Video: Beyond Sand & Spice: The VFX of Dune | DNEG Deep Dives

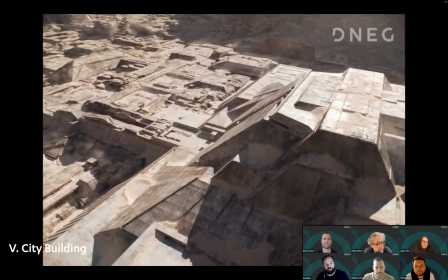So like
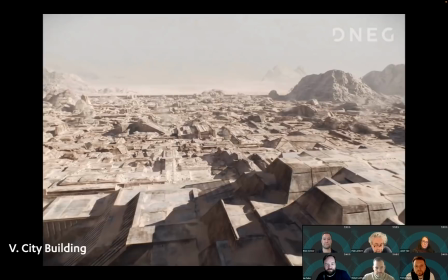they had made visuals for Arakeen and for Kitty Prime and for all of the worlds.
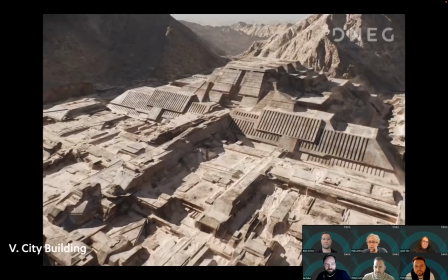And usually what happens with the concept work is it's like a springboard
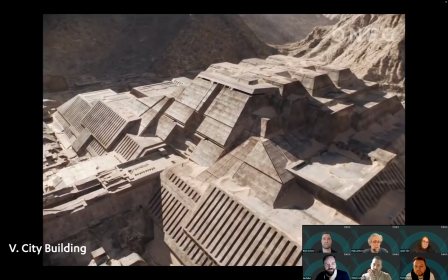for more ideas, but Denis was so enamored
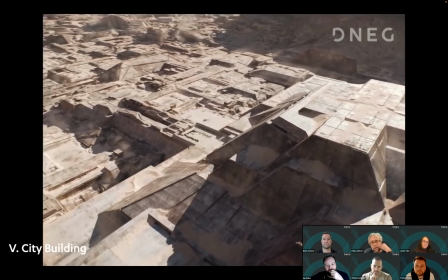with all of the visuals that, like, you know, he stuck really closely
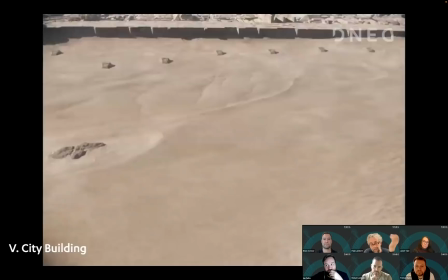to what the assets and, you know, like the actual builds should be.
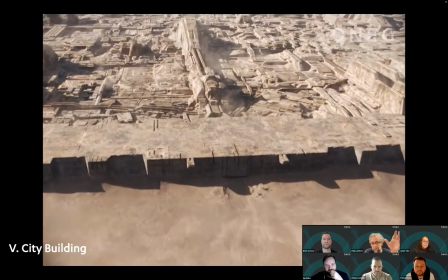So basically, Patrice, the production designer, actually built those worlds based on those concepts,
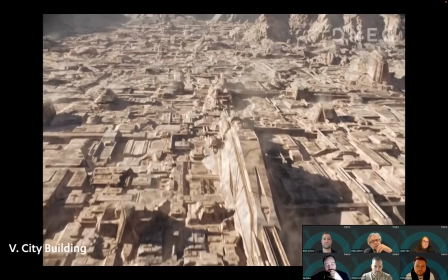and we built our digital virtual worlds based on those concepts.
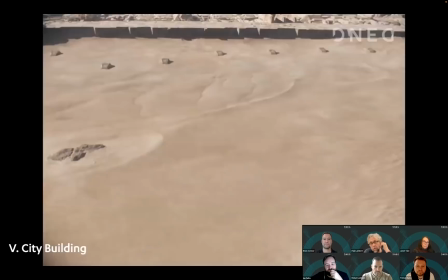And you know, Arakeen was a huge build in that like we actually found an area in Jordan, in Wadi Rum,
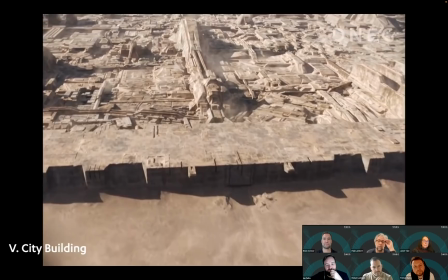where like we went on a scout and we were in a helicopter and like we did a flyby into this area,
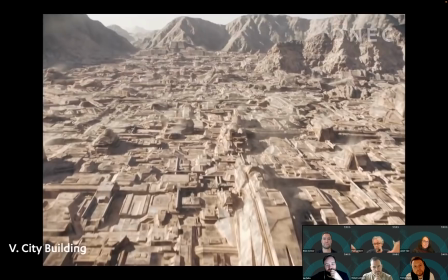and Denis saw this spot. He said, "This is where I want Arakeen to be."
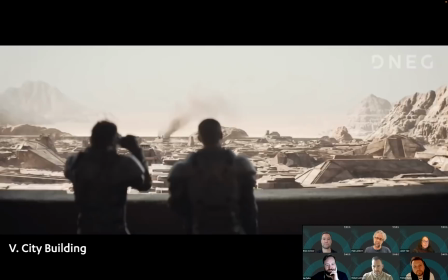So that then set off months
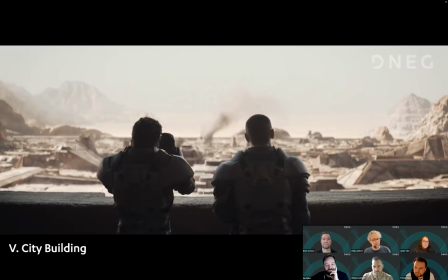of scanning and texturing work in that particular part of Wadi Rum.
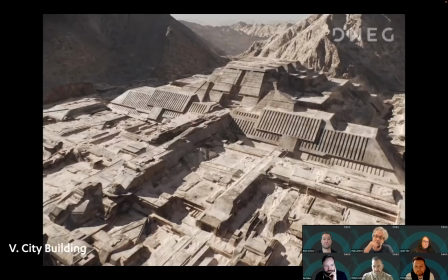So I think it was Clear Angle who actually went out there and used like drones and like high-powered
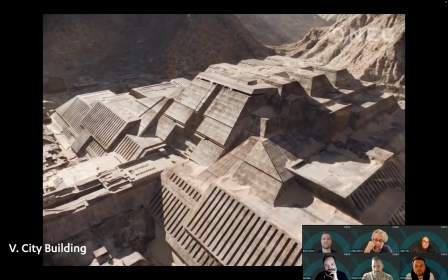scanning devices, and like basically like, you know, we captured all of those rocks
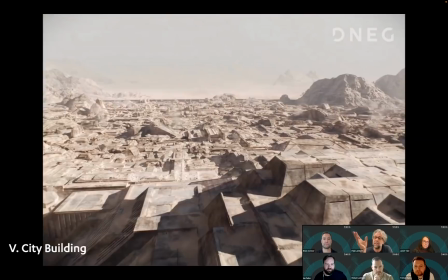and all of that area so that we could then replicate it to then make shots where like we could then make
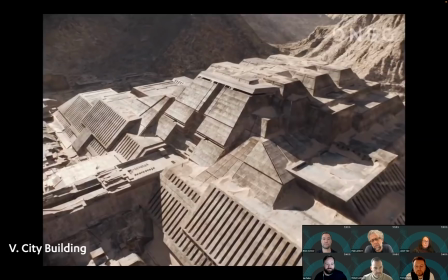the camera free, basically, and it's like some of the beautiful imagery which you see here now.
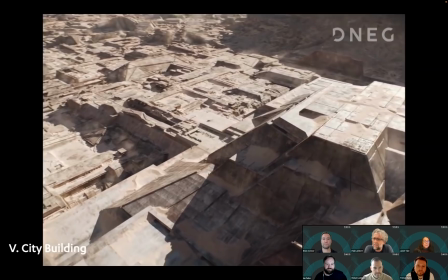And you know, like the actual build for Arakeen took a very long time, and Janet said it was like what,
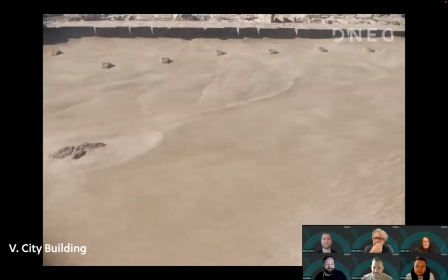15% of the, it was easily that, yeah, it just kept growing and growing, didn't it?
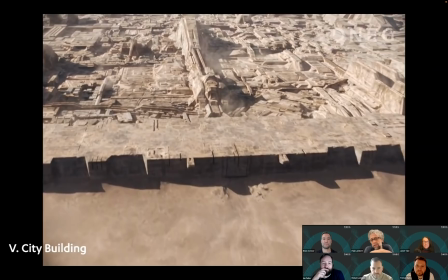Yeah, and you know, just the small little subtleties of like having sand piled on on the
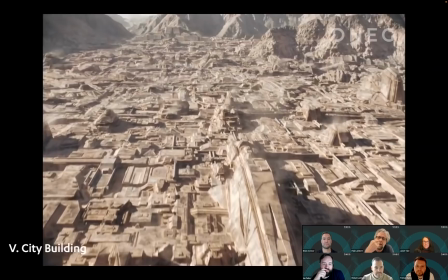city from a particular direction because of the wind, you know, it was all designed so that like this city
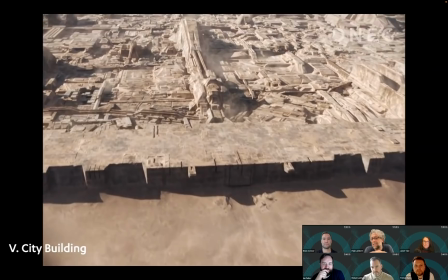is in a really harsh environment. Like you don't see people around because like people
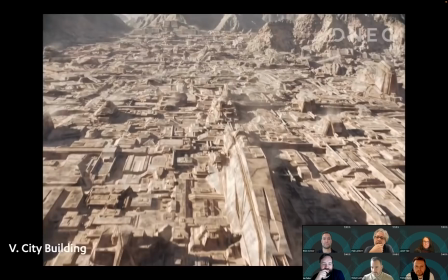aren't going to get into the sun if they don't have to, and like, you know, it's a protection from the environment.
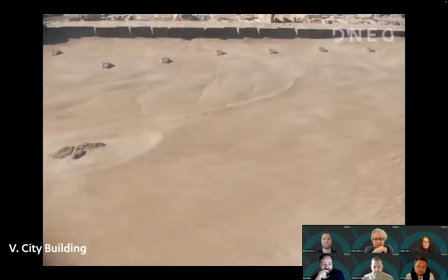And Denis wanted these amazing
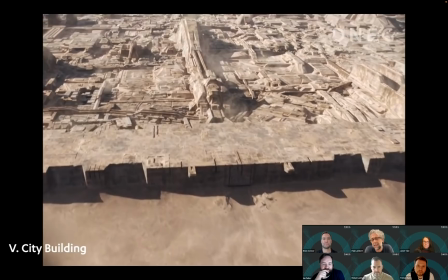fly throughs, but you know, to like give us the actual sense of scale for Arakeen,
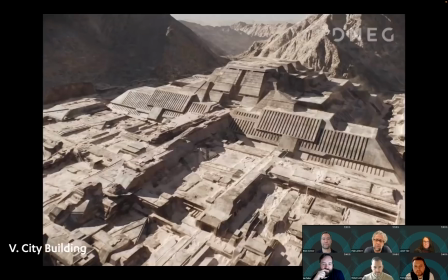which then matched to all of the interior builds which we did, you know, is a huge undertaking.
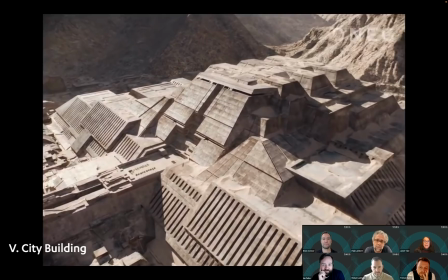A lot of effects going on in there because there was a lot of blowing sand and all those little things that give it scale and life, and you know, exactly.
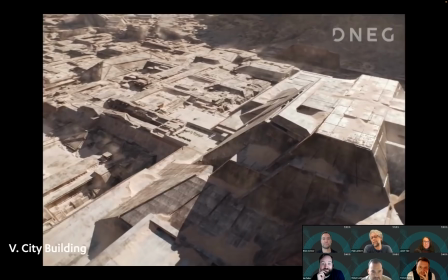It'd be hard to pick out, but it would have looked a lot totally because like palm trees moving. Yeah, totally. Like usually, like you have,
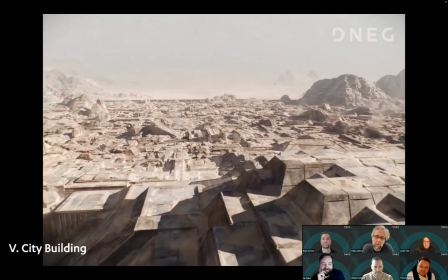you can have like small little details to like help with the scale,
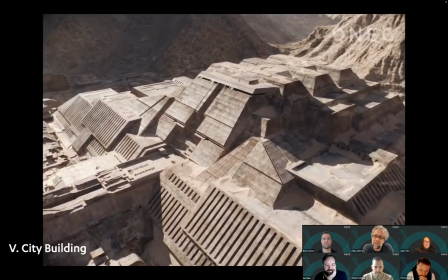like, you know, you can have handrails in there and people and that kind of thing, but Denis didn't want any of that. So it just made it a little bit more challenging to like try and sell that sense of scale,
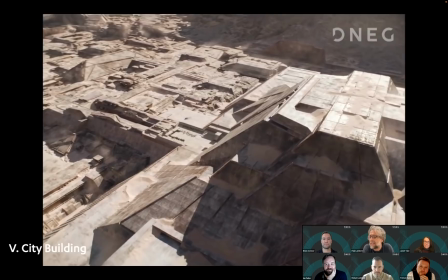because it's very easy for it to look like a miniature if you don't recognize something in there to like
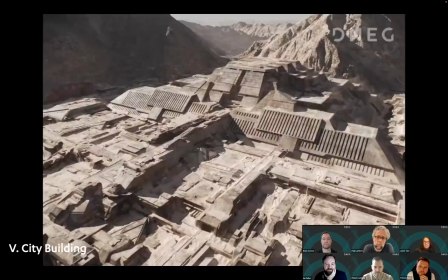try and ground you to what the scale is.
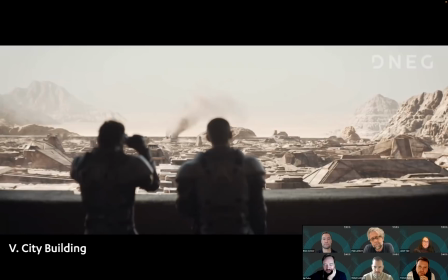So there's a heck of a lot of texture work and that kind of thing going on as well. And unfortunately, go ahead.
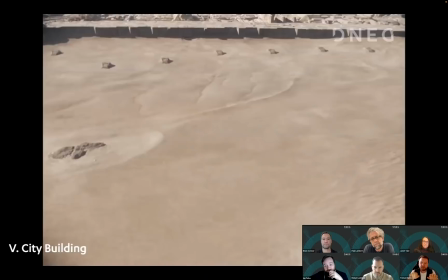I was just going to say, just quickly, for the shield wall, the city was designed for the wind to blow over that shield wall that you can see in the distance there into the city.
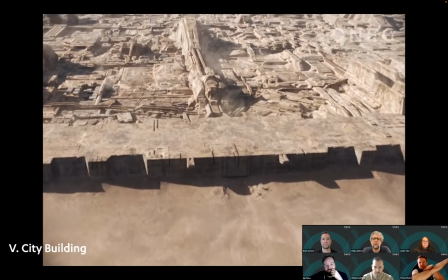And I think the buildings were kind of, you can sort of see them here, sloped facing the wall.